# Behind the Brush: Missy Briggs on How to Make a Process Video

Hi, I'm Missy Briggs. I'm an artist.
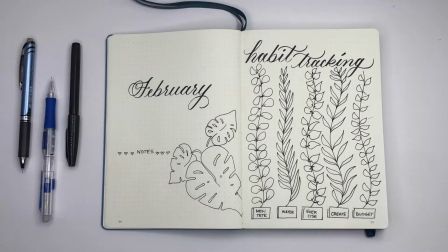I'm an arts and crafts oversharer on social media, and I also teach brush lettering.
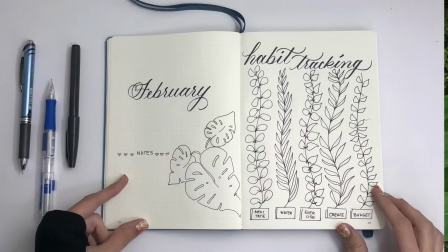So today I thought it would be fun to kind of take a look inside my studio from another point of view.
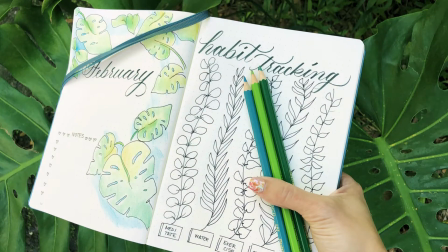I share process videos in my posts, and what that means is I kind of give you a glimpse of the entire process from start to finish. Usually the video is sped up. I always record it right on my phone, but I want to kind of show you the studio setup and how I create a process video.
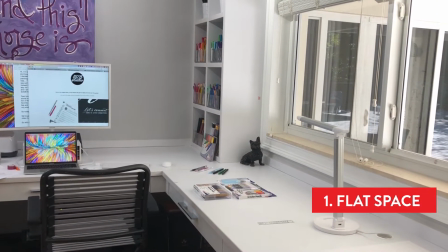Okay, so the first thing that you need is a flat workspace.
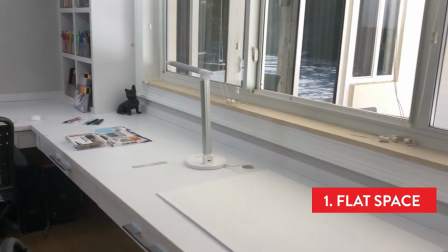I have this nice like 7 to 10 foot long flat work area,
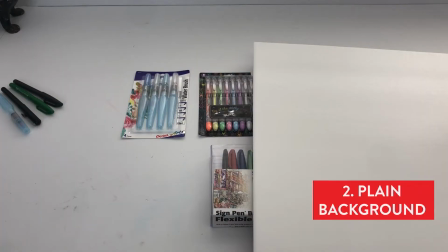but you just need a little bit of flat space. Okay, so the next thing that I need is a plain background.
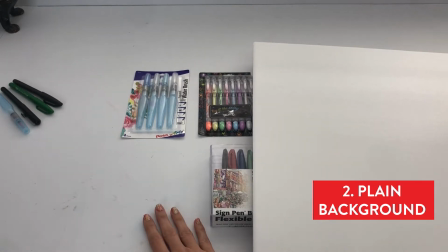My workspace is white, so I tend to use that.
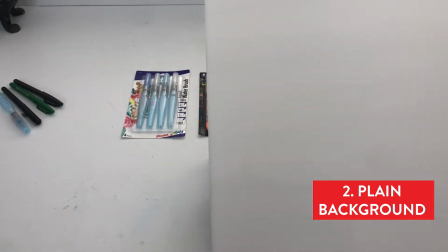It's also marked up, so sometimes I will grab something like this, just a whiteboard. Okay, the next thing you need is good lighting. As you can see, because now my lighting is set up for my work area, all this beautiful light is streaming in behind me, and the lighting on me is not awesome.
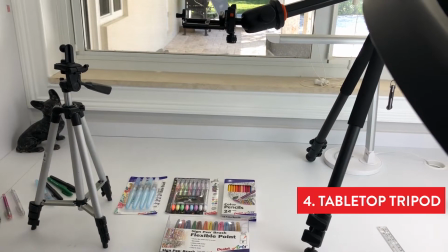We won't talk about that. Okay, and then the last thing we need is some kind of a tripod,
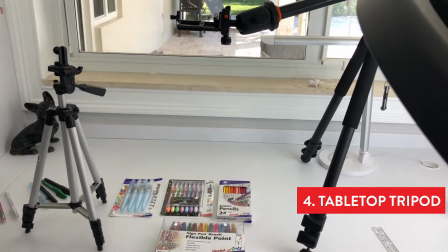some kind of a tabletop tripod that will show you an overhead view of your workspace.
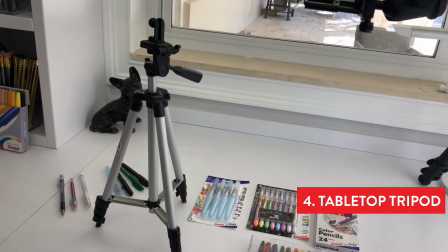You can get something that's a little less expensive.
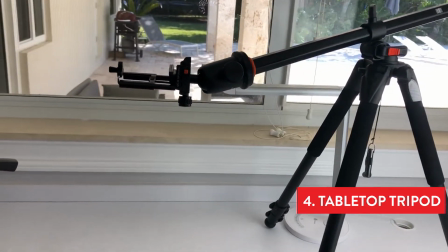I have this big one that has an arm that goes right over top and gives you a complete bird's eye view,
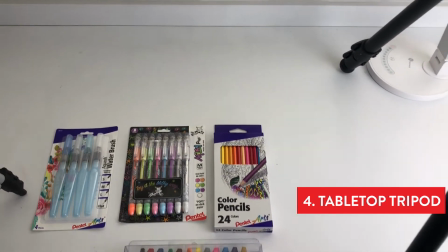so that when I finally put my phone down, you're gonna get a great view of exactly what I'm working on.
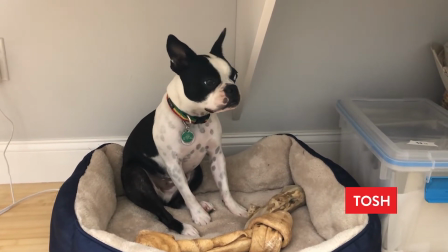Okay, and if you follow me on Instagram, you know this guy, that's Tosh. He's always hanging out in my studio.
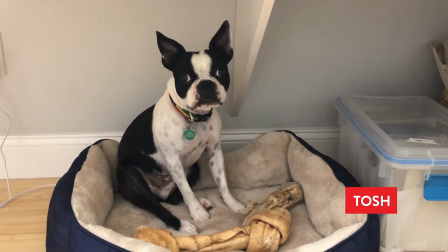Hey Tosh, you're a good boy.
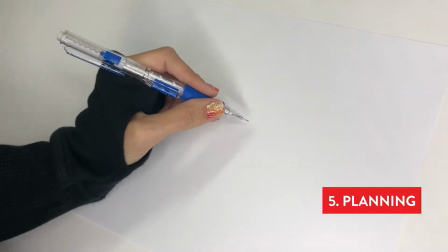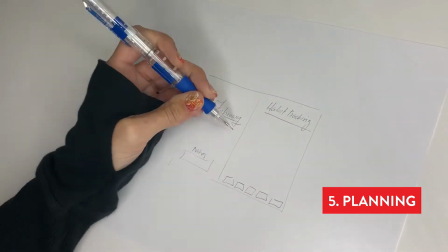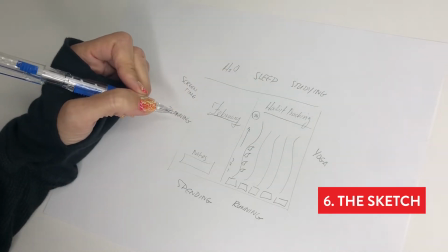Okay, so I've quickly sketched out what my habit tracking journal page is gonna look like.
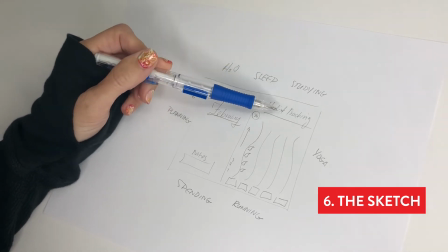I know that I'm going to do the habit tracking on the right side of the page.
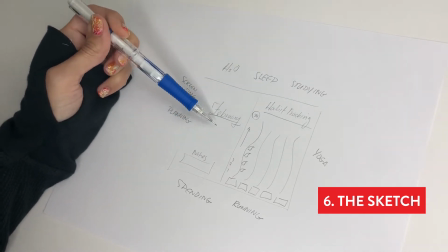I'm just going to put the month and leave space to write notes on the left side of the page.
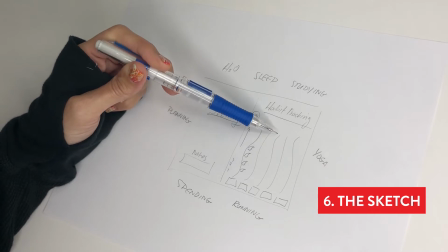I'm going to make it look like tropical plants because I kind of have this tropical theme because I live in South Florida.
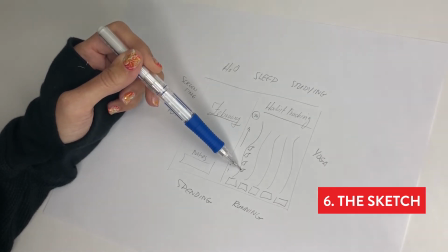And I guess for every time I complete my habit each day,
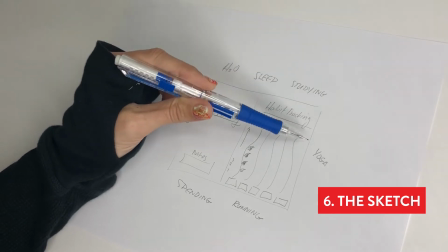I would color them in. Here are some examples of things that people track in a habit tracker.
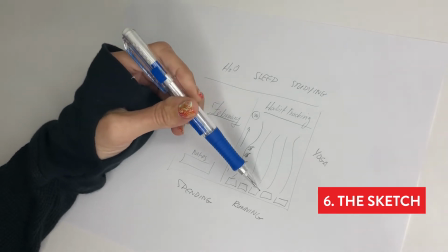I'm going to choose from those and try to do like maybe 5.
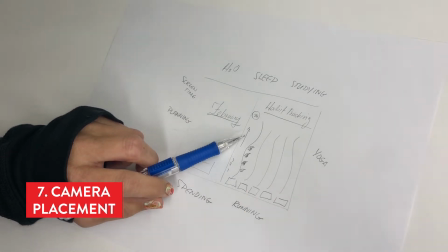So you'll also notice that my camera is now not straight over my head.
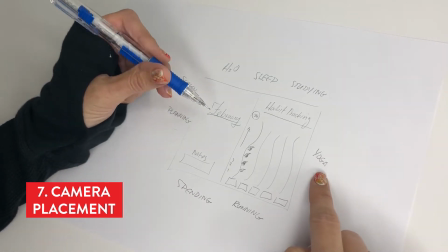It's kind of off to the right side. That's because I'm left-handed, and I know that when I'm drawing or doing something and trying to capture it,
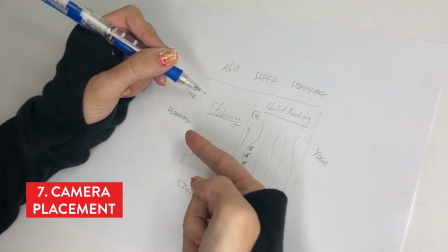I kind of need the camera to be over here a little bit so that you can see underneath my hand as I'm writing.
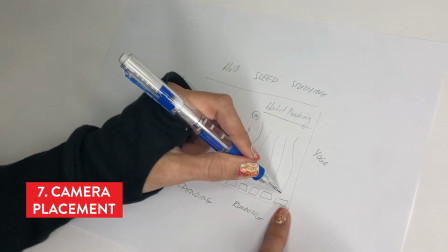And I also know that when I draw this, I'm going to want to actually draw it from right to left,
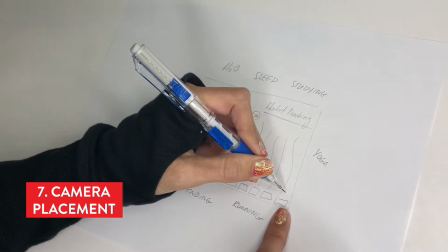wherever possible, so that it kind of looks like I'm revealing it.
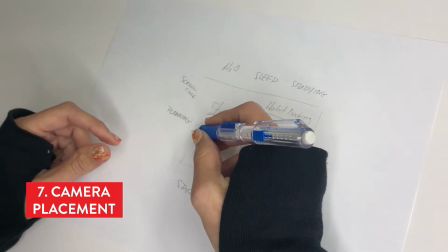Most people that are right-handed would do, the opposite, and they would kind of make a drawing and go the other way.
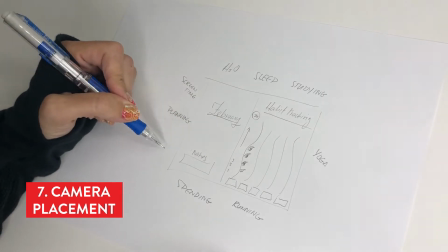But I tend to go this way. I'm going to write forwards.
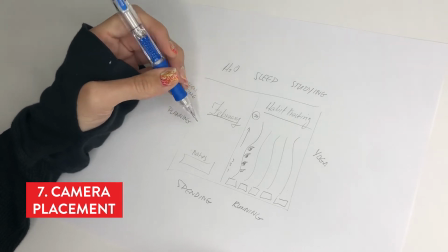Occasionally I will write backwards because it's just interesting to look at, and it's a little trick that I do.
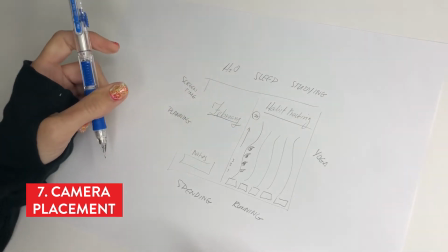But I'm going to write forwards when I do my process video. Okay, finally we're gonna record.
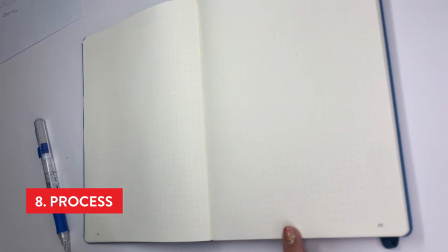And when I do, I'm gonna make a couple notes in pencil first, and then I'm gonna move on to pen.